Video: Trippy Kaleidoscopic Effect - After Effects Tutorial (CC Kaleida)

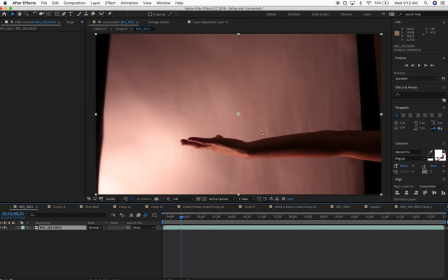And I had to pre-compose this, and I know you're expecting to see a bunch of duplicate copies, a bunch of layers,
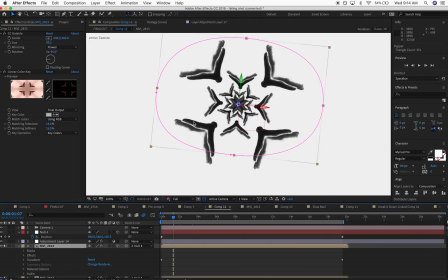but really all of these are duplicated, not by actually duplicating the layers, but as you can see here, there's an effect called Kaleida, CC Kaleida. This is such a cool effect for these type of trippy effects. It has so many different purposes, so let me turn this off real quick. And you can see that we see the arm from before.
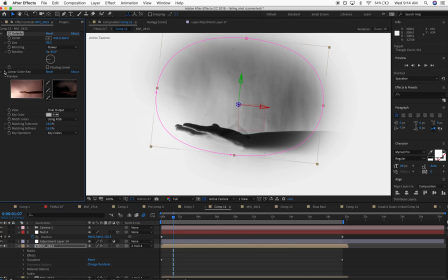So I just had to apply a linear color key. And obviously this is all tinted by this adjustment layer, has a tint and some curves effect. But for the main layer here, all we are doing is adding a linear color key to get rid of some of that background that we saw over here,
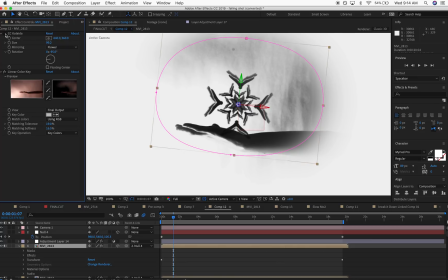and then adding a CC Kaleida to make these copies.
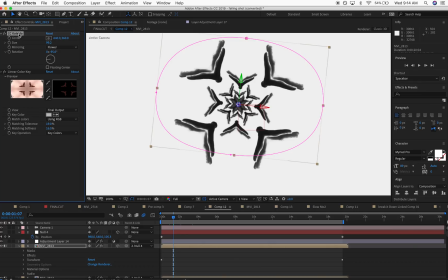Now, I recommend you guys playing with this effect and experimenting yourself, because all I had to do to get this look was tweak a few parameters within this effect. So you can see that I set it to flower, but you can also, you know, change it to different shapes.
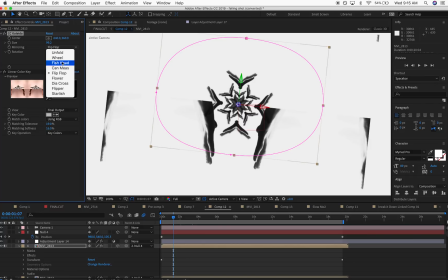And some of them will work, some of them won't.
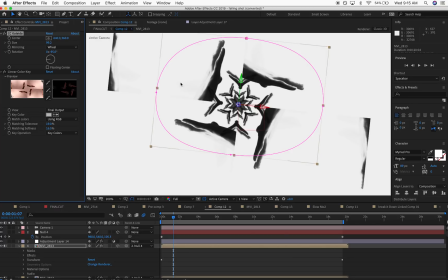You know, you can see that this is giving us different sort of looks, but none of them really work with what we're trying to do until I just was, you know, browsing through it,
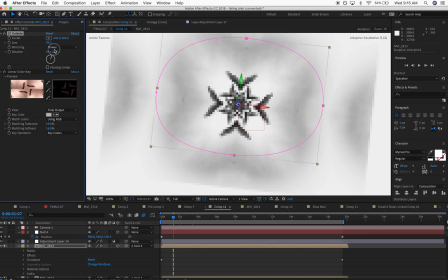set it to flower, changed the rotation a little bit. This is another thing that you can change. You can rotate this this effect to reveal different parts of your image.
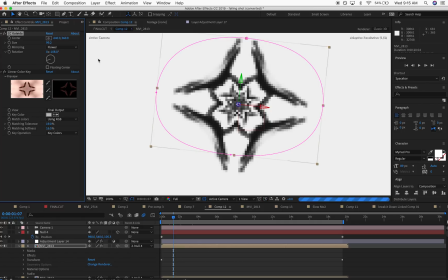So you can see that by rotating it, I could have a completely different look of kind of like hands reaching for each other, which this could also work, but I wanted to go for more of the bird look.
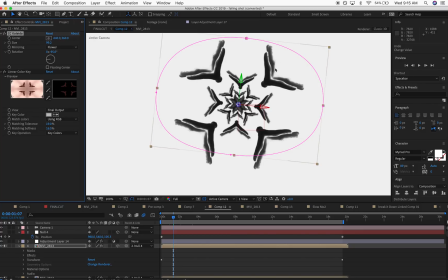So this is a really powerful effect, which allowed me to do a lot of these instances and really kind of mirrored image and parts of the image. So you know, it's all about layering certain effects. So once we have this really cool and interesting thing, why not add, you know, a little bit of rotation?
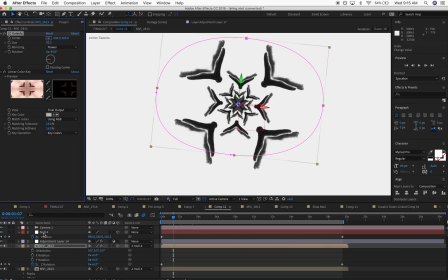So they're rotating now, they're parented to this null object, they're moving in 3D space,
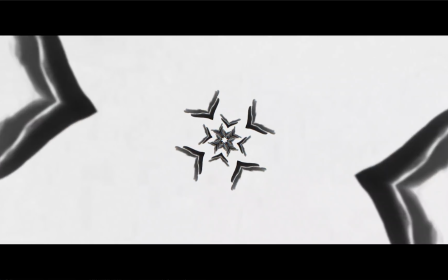and now all of a sudden you have a very dynamic looking scene that looks very complex,
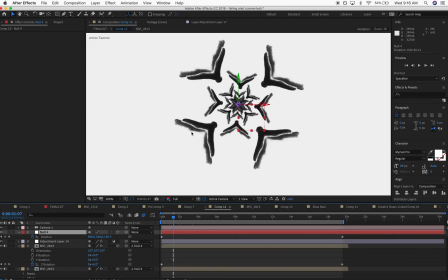but really you just had some copies spread out in 3D space with an effect that made it look really trippy.
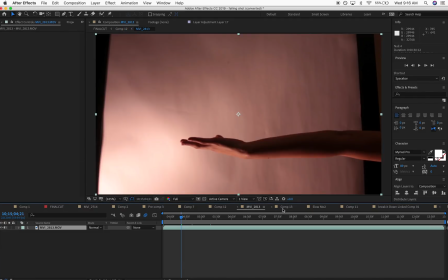Not bad at all. We're already done with that effect. Pretty simple. Told you guys. We have something very similar here.
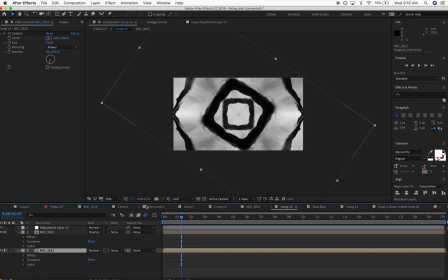Again, you can see that same type of grouping. I've only did it twice. This is sort of a closer layer to the center here. We have something else going on, which is, again, just arms rotating.
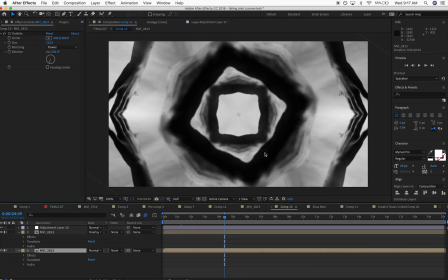And all of these shapes, all of these really cool textures and these abstract forms are created by the same footage,
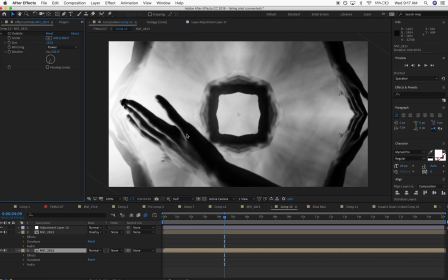essentially, with, again, this Kaleida effect. So you can see here we have that same arm. And if I turn that on, it creates this group.
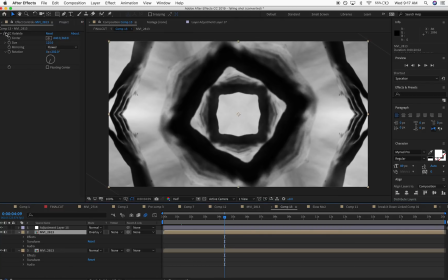And then I have another copy that creates sort of this these outside hands. If I turn that off, you can see what that's doing. So very cool. And one thing that I want to mention is we can add rotations and keyframes to all of that stuff.
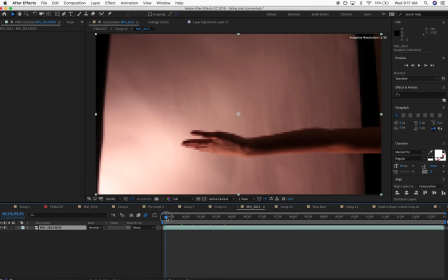But I also want you to pay attention that in the footage, you can see that the arm is rotating. Now, something simple like this, adding a real rotation to your subject, to whatever thing you're filming that you're later going to be adding all these effects, can again give you some really nice and trippy results,
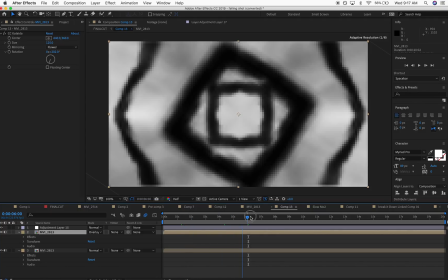because now when the hand is moving, you can see that rotation and what it's doing in our frame.
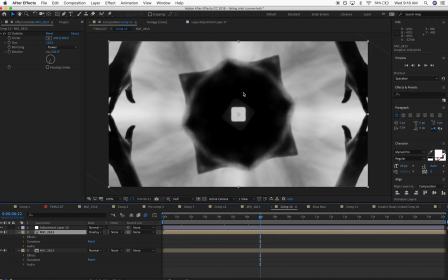This is also being affected by that same rotation, so your visuals can feel a lot bigger and just a lot more intricate if you are planning some of these things even in the shooting stage. Or sometimes it's just good to get a few plates of just random things, like random rotations,
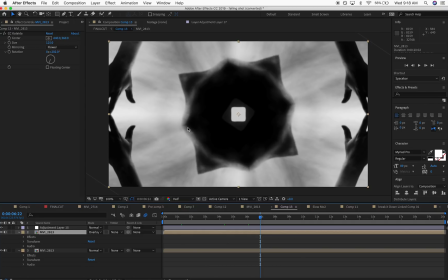random movements, and taking the time in post to play with it until you get a result that you like.
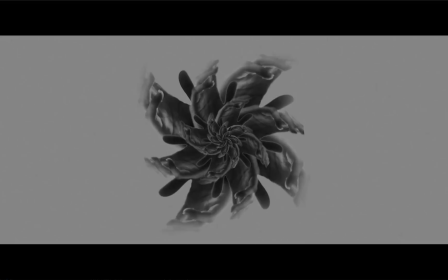We have a flower made up of hands. And for this one, I actually didn't use the Kaleida effect.
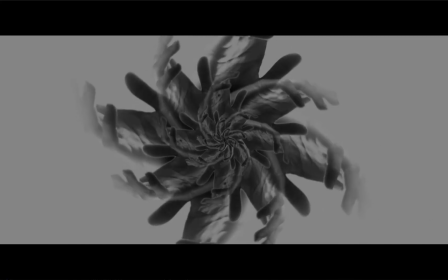All of these are individual copies that were duplicated
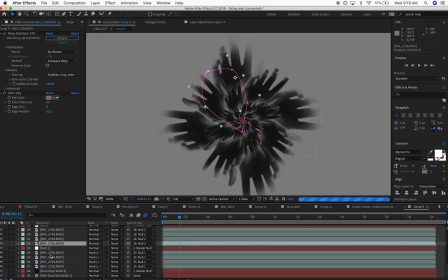and rotated into place to form this larger figure. So it's the same kind of idea, but there is a way of doing this manually and actually creating a shape that, you know, exactly how you want it.
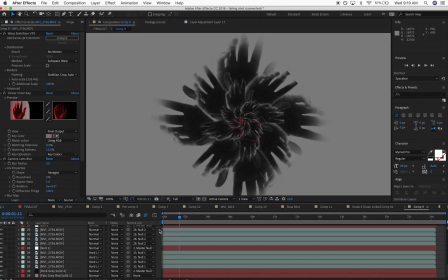Like, this was a very specific thing that I had in mind. I wanted these hands reaching out and kind of opening up like a flower.